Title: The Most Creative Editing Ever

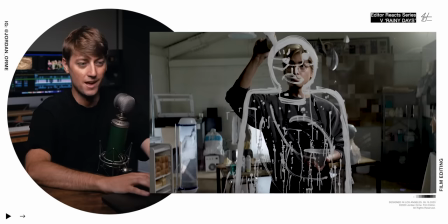729s
All right, so getting right back into that chorus
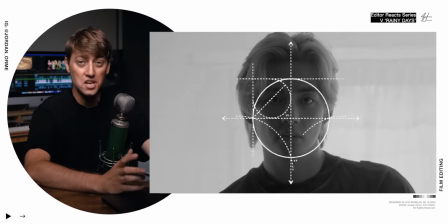732s
Show a new image and then we do a still black and white with a little circle animation.
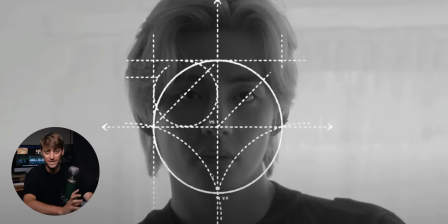739s
They put these diagrams and animations on logos a lot to show the aesthetic pleasingness of the logo and how it actually works geometrically.
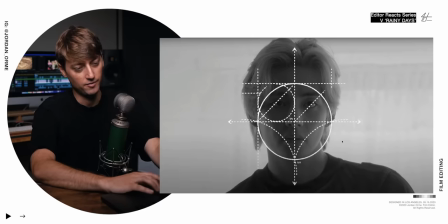747s
And so they're pretty much saying like V has a very beautiful and proportional face.
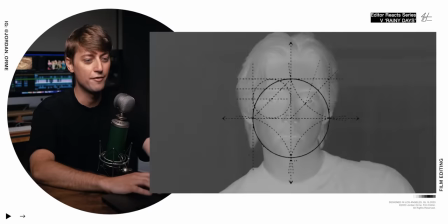752s
But the way that they like inverted the background and then inverted the
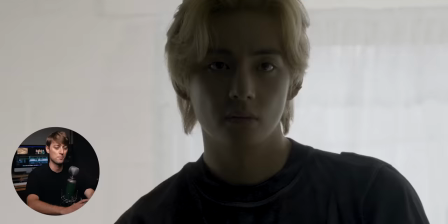756s
foreground and then just jump cut back to the same thing that's crazy
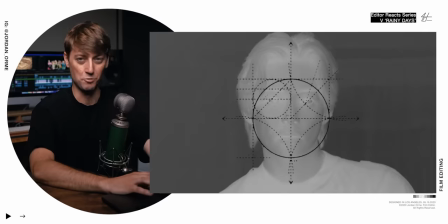761s
they're breaking so many rules and then they do a threshold image which is essentially you put the contrast all the way up so all you're seeing is only
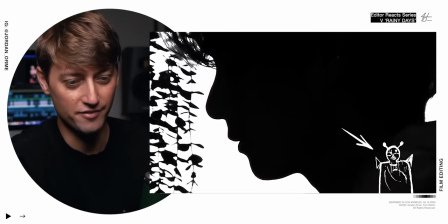773s
black or white and then they take his painting a digital version of it and animate it into the corner and it looks like he's kind of like an alien does vc himself as an alien is he feeling bad because his relationship is not working out so he feels like absolutely rejected shoot this
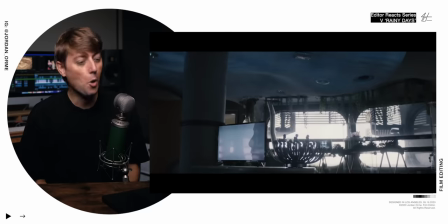790s
is deep bro oh they put the beginning of the music video in the TV
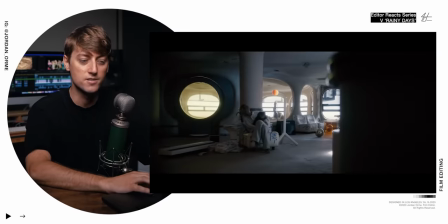801s
this is what I think he was glued to his phone for most of the music video being like oh when she's gonna text me back bro hit me up please I
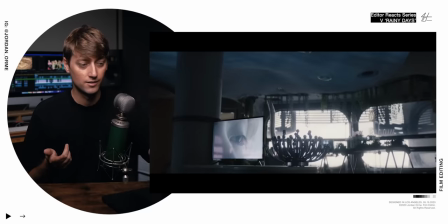809s
miss you I want you and at the end of the music video he just gives up maybe it's because of his confidence, which it should be. You don't need a man or a woman. Just be you. Jesus is literally all you need.
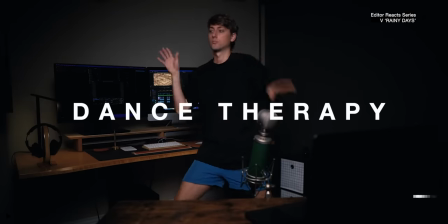823s
Hit the link here to take some editing formula lessons for free. Jesus loves you so much, and I love you guys too.
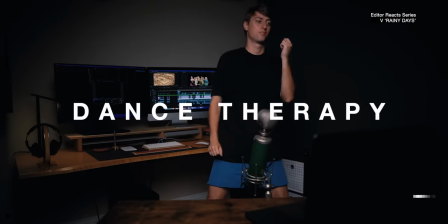830s
Have a blessed day. Peace.